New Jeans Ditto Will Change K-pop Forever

And they only cut when they have to and the reason that they didn't cut is because the shot was never boring Once
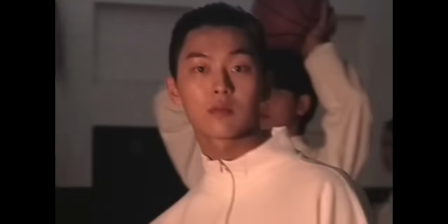the shot became boring once it seemed like there was not any new information getting communicated they cut
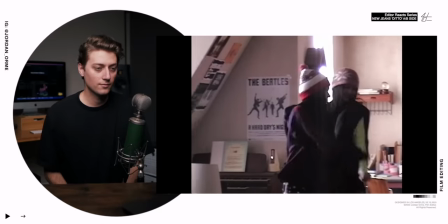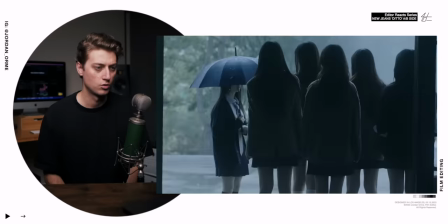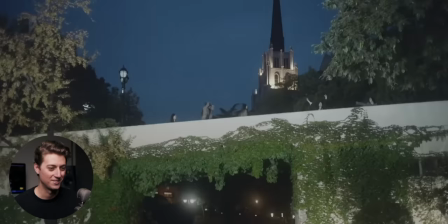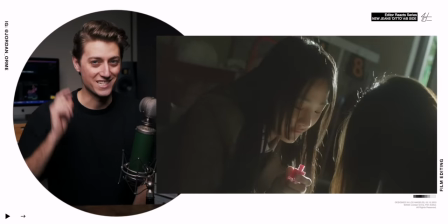We're gonna get to that later.
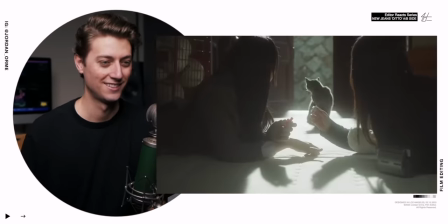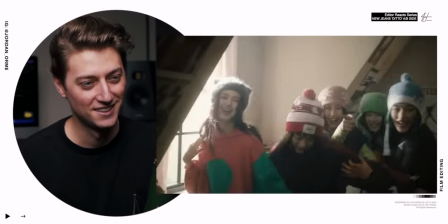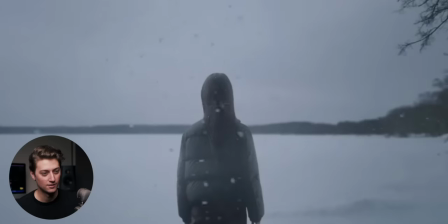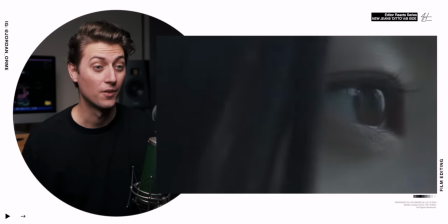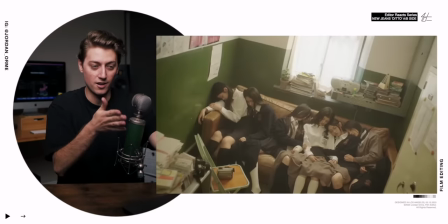So we have Ban Hisu in the couch right here, and then we fade to this shot.
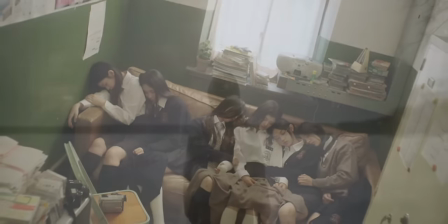Using a fade really helps us connect the two images because the cut happens at a slower pace.
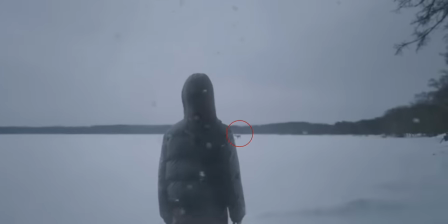And then we reveal that there's a fawn right behind her. And a fawn symbolizes innocence and purity and youth.
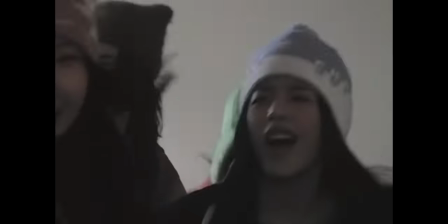They remind us to be protective and gentle of those who are younger and to respect their process to growing and evolving into an adult. So it sounds like this is a coming-of-age story,
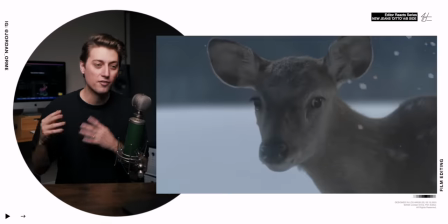but the way that they used editing and camera and cinematography to connect our main character with new jeans to innocence is absolutely incredible.
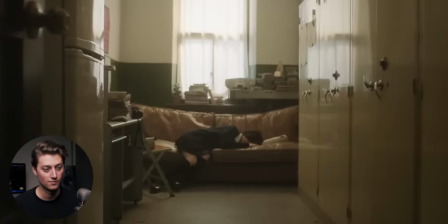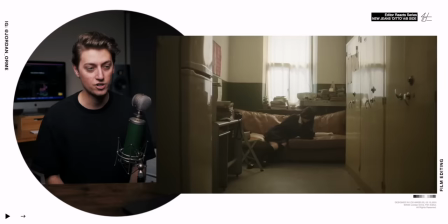Oh, frick, she is by herself.
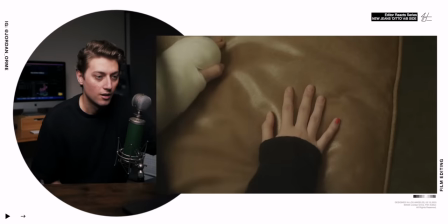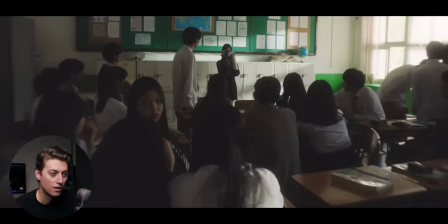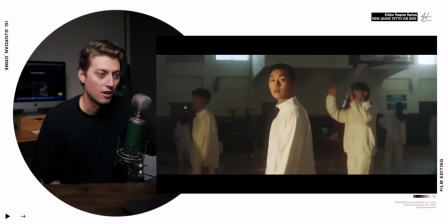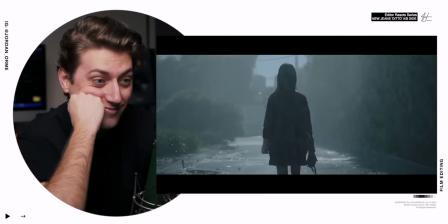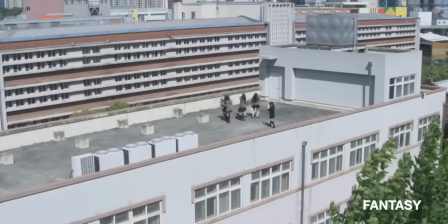So it seems like new jeans are imaginary friends in her life. They're not physically there.
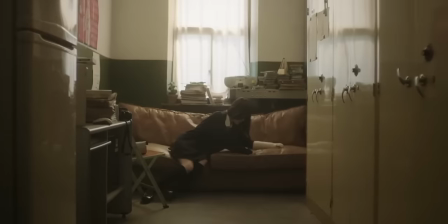And the way that this outro was edited was stupid. The way it started slow, they used contrast. We were on that fingernail shot and we were just holding on it for a long time.
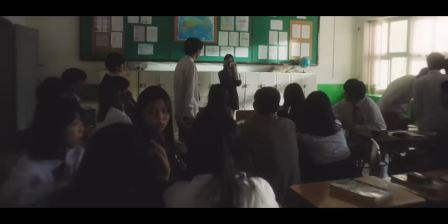It was silence and they use that same technique where they started adding in sound and building on the sound and getting it louder and louder and louder Until that rain shot where
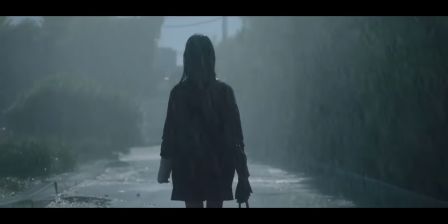just chaos and we realize how alone She must feel if she's just pointing cameras that nothing and looking a little bit interesting to her friends And the craziest part about this is that the story is only halfway over. So let's get to B side.
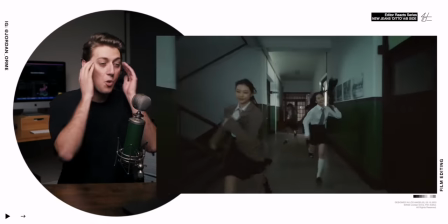Oh Man Dude the vocals and just the music is so Nostalgic and like creepy but like dark but beautiful.
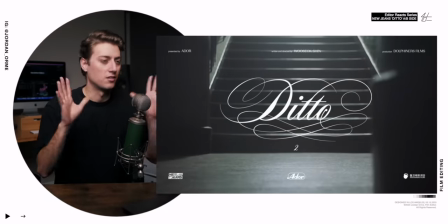It's a lovely
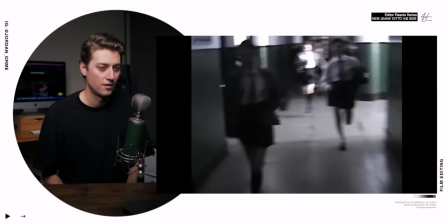Now we know the plot twist information that anytime we see new jeans,
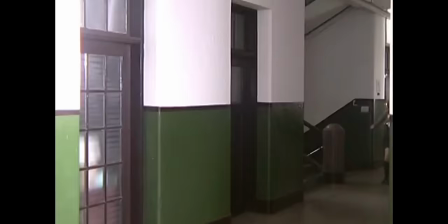they're not really there That's not reality And so the editor decided to remind the audience that right at the beginning of the second MV where they show the shot with new jeans And then they show it again with nobody in it because that's reality a fantastic way to communicate just with the art of editing Like, oh, it's so good.
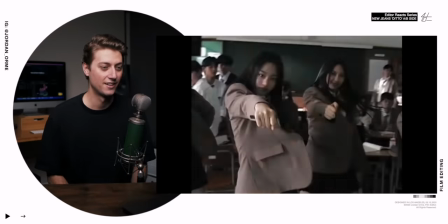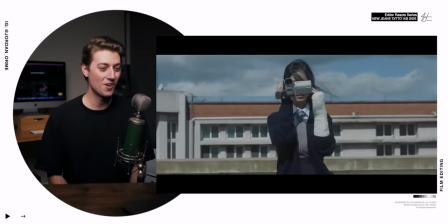It's so good.
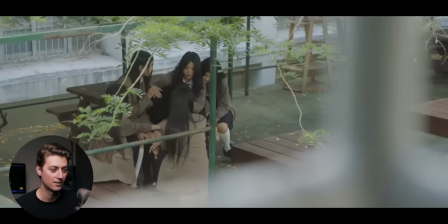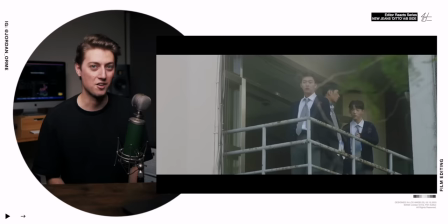Oh, we kind of saw her face right there.